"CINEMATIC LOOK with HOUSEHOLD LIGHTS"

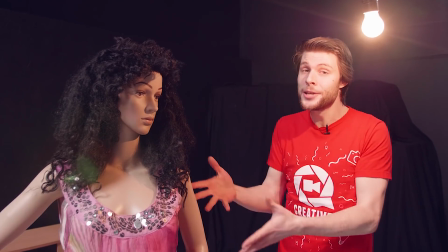248s
Now, usually you want to optimize your lighting for the skin tones. And that usually means optimizing your key light.
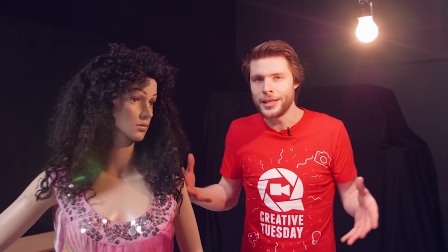254s
And you've already done that by working with tungsten lighting, which is a much better quality for skin tones than cheap LED lighting, which could give that green cast.
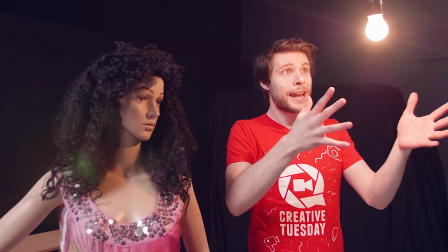262s
Now, what we do see with tungsten lighting is that it is a very yellowish color, as you can see.
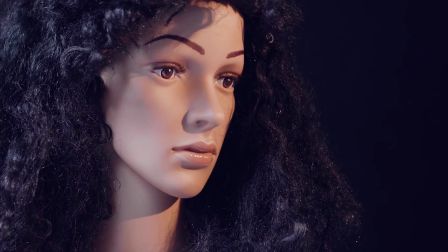267s
So that's why you need to set your in-camera's white balance to tungsten or to something around 3200 Kelvin if you want to set it manually.
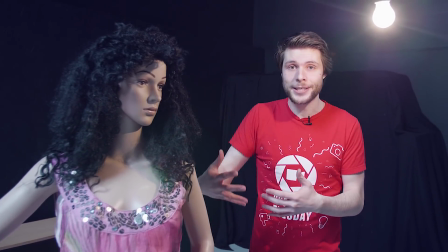275s
Now, what you are probably seeing right now is a very bluish light cast coming through the studio, and that is because we have a lot of daylight coming in here.
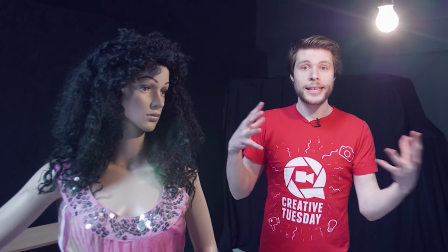283s
And that is something that you want to avoid at all time, mixing two lighting colors, definitely if they cast on the front or on the skin tones of the subject.
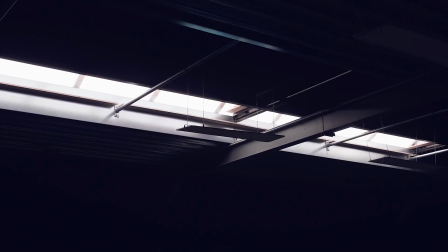291s
You can have different colors in the back, but that is for later in this video. So what we're going to do right now is close the ceiling right there.
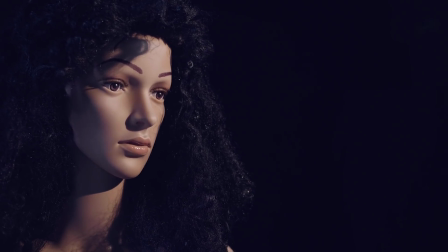298s
So this is great now. We only have tungsten lighting coming from the front, which is illuminating the skin tone. So that means we can set the white balance in the camera to tungsten lighting. But what if you do have a big window in your scene?
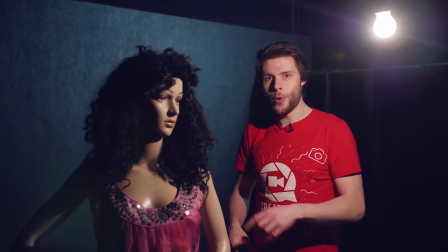310s
Well, we're going to take a look at that later in this video, how you can deal with that with mixed lighting.
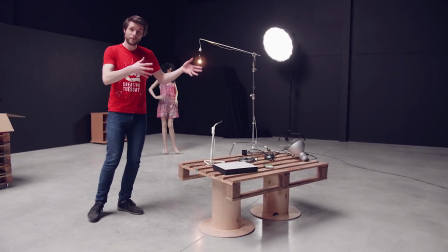314s
The next lighting are the practical lights, and practical lights can be visible in your shots, or their light cast can be also visible in the background of your shots.
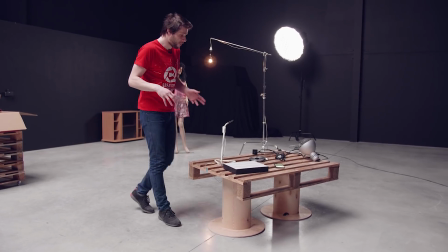323s
And these are considered to be more creative lights.
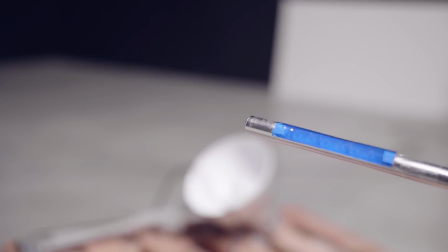325s
So you can start playing with colors, for example, use an LED strip, or you can also have like a desk light in the background there.
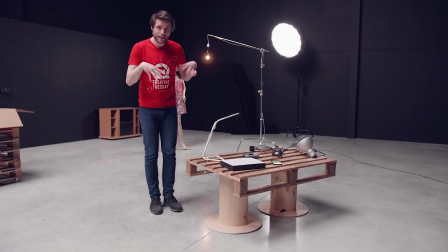333s
But important though is that the lights in the background are not going to draw too much attention.
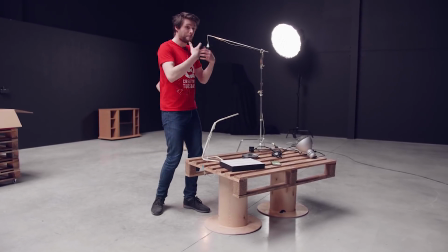338s
So usually practical lights are going to be a little bit more dimmed than a backlight, which we'll see after this one, or also as your key lights.
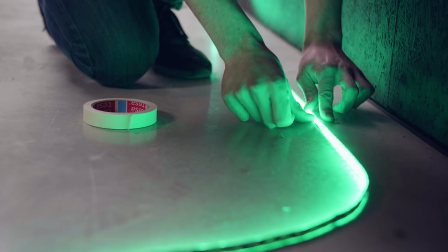346s
And now we have two types of practical lightings here in the background. We have an LED strip, which is shining a blue neon light on the wall.
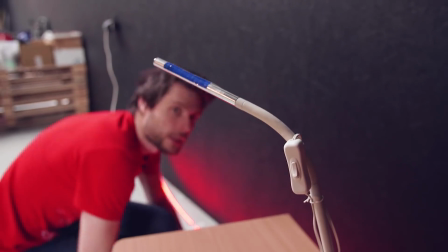353s
And then we also have an IKEA desk light here, which is actually visible in the shot.
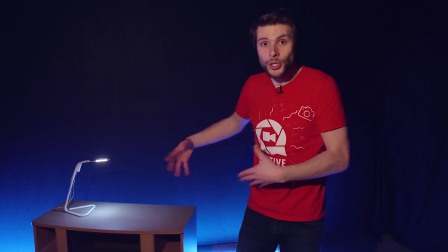357s
And this is great because now we are creating highlights in the dark background, which again creates a lot more depth, having these spots of highlights in the background.
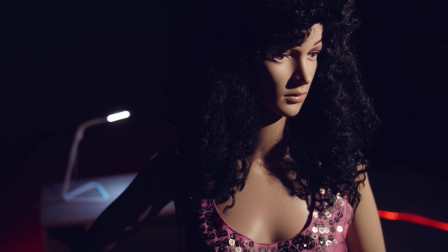365s
Now, these practical lightings right here don't really make sense.
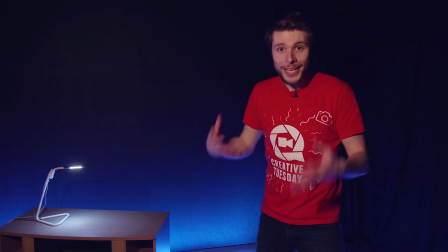368s
If you are shooting, for example, an interview in a living room, then do make sure that the practical lightings which are visible in your shot also act to the story that you are telling.
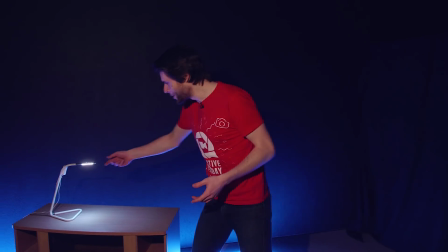377s
So, for example, it's not really so great to put an IKEA desk light in there.
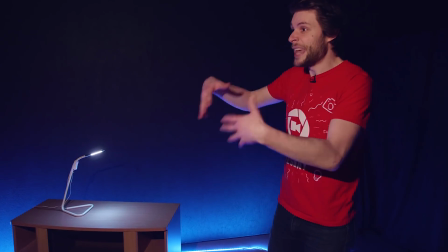382s
It would be just completely random. Make sure that there sits some kind of a decorative light in the background that also fits within the living room scene.
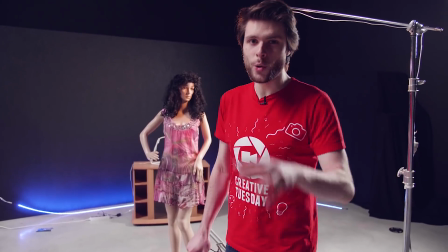389s
And finally is the backlight. And a backlight is actually a little bit optional. You don't need a backlight, but it is pretty cool as it will create this halo around your subject.
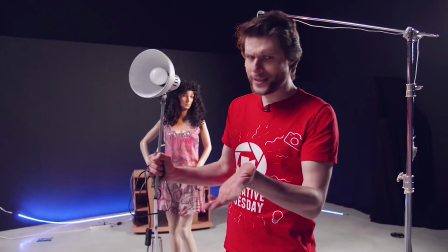397s
And I'm using again an IKEA light for that. This one here costs around 10 bucks, so you can find great lights everywhere for not much money.
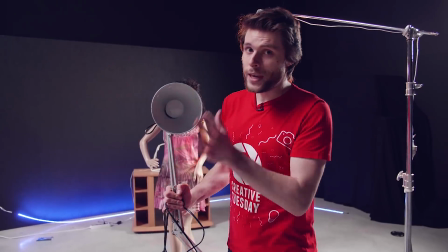404s
And backlights have to be harder in their source.
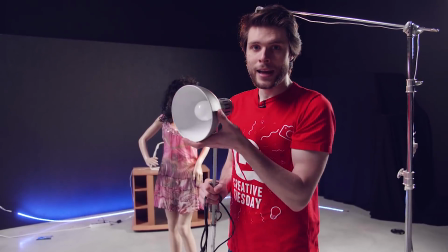408s
And because it has this cone here around the light bulb, it's more directed, and that way you have a more harder light source.
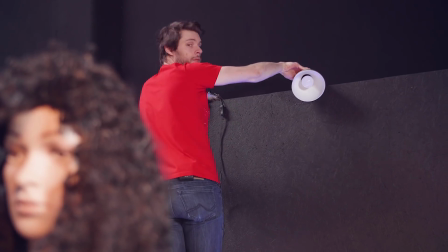415s
Now we'll place this in the back of our scenery. It's going to be off screen, because if it was on screen, then it will function more as a practical-ish lighting.
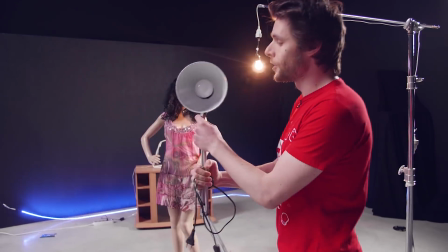422s
It's going to be off screen, and also usually you want to place your backlight on the opposite side of the key light.
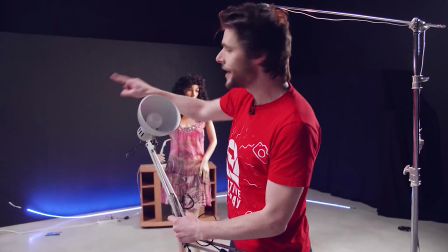428s
So in this case, we're going to position the backlight on the left side of the subject, but you can also position it in the middle of your subject.
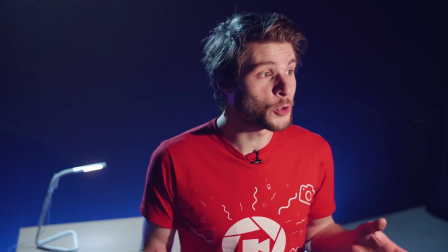436s
Just don't put it on the right side. So what we have created right now are layers of light intensity.
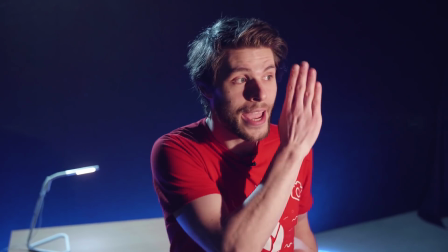442s
We start off with the shadow side right here. Then we have got a highlight side coming from the light bulb, which is the key light.
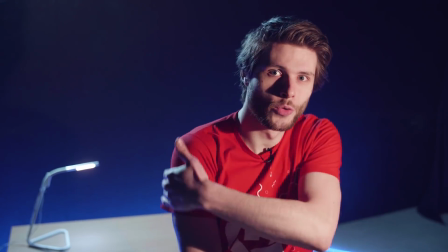448s
Then we've got a dark background. And then we've got this rim light here around me, which is coming from the backlight itself.
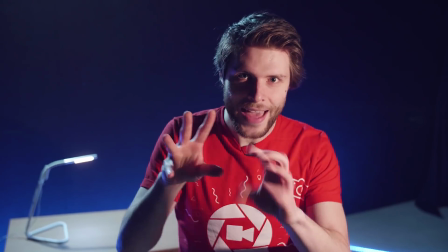454s
And then we also have some practicals in the back, which is breaking that shadow again. So lots of layers of lighting intensity.
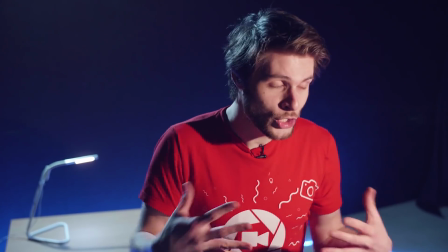461s
And that is what cinematic lighting is all about, which creates a lot of, or actually enormous depth in your shot. So we're bringing our knowledge from what we've just learned to the office right here. I didn't brought any lights with me. I'm just going to use the same principles and use the available light that we have right here. So there are some ceiling lights, as you can see. We've got a big window over there and everything. And we're going to use those things. And those who are wondering why we have Logan Paul against our fridge, well, make sure to subscribe and you might find out later. Buy my merch. I don't have any merch.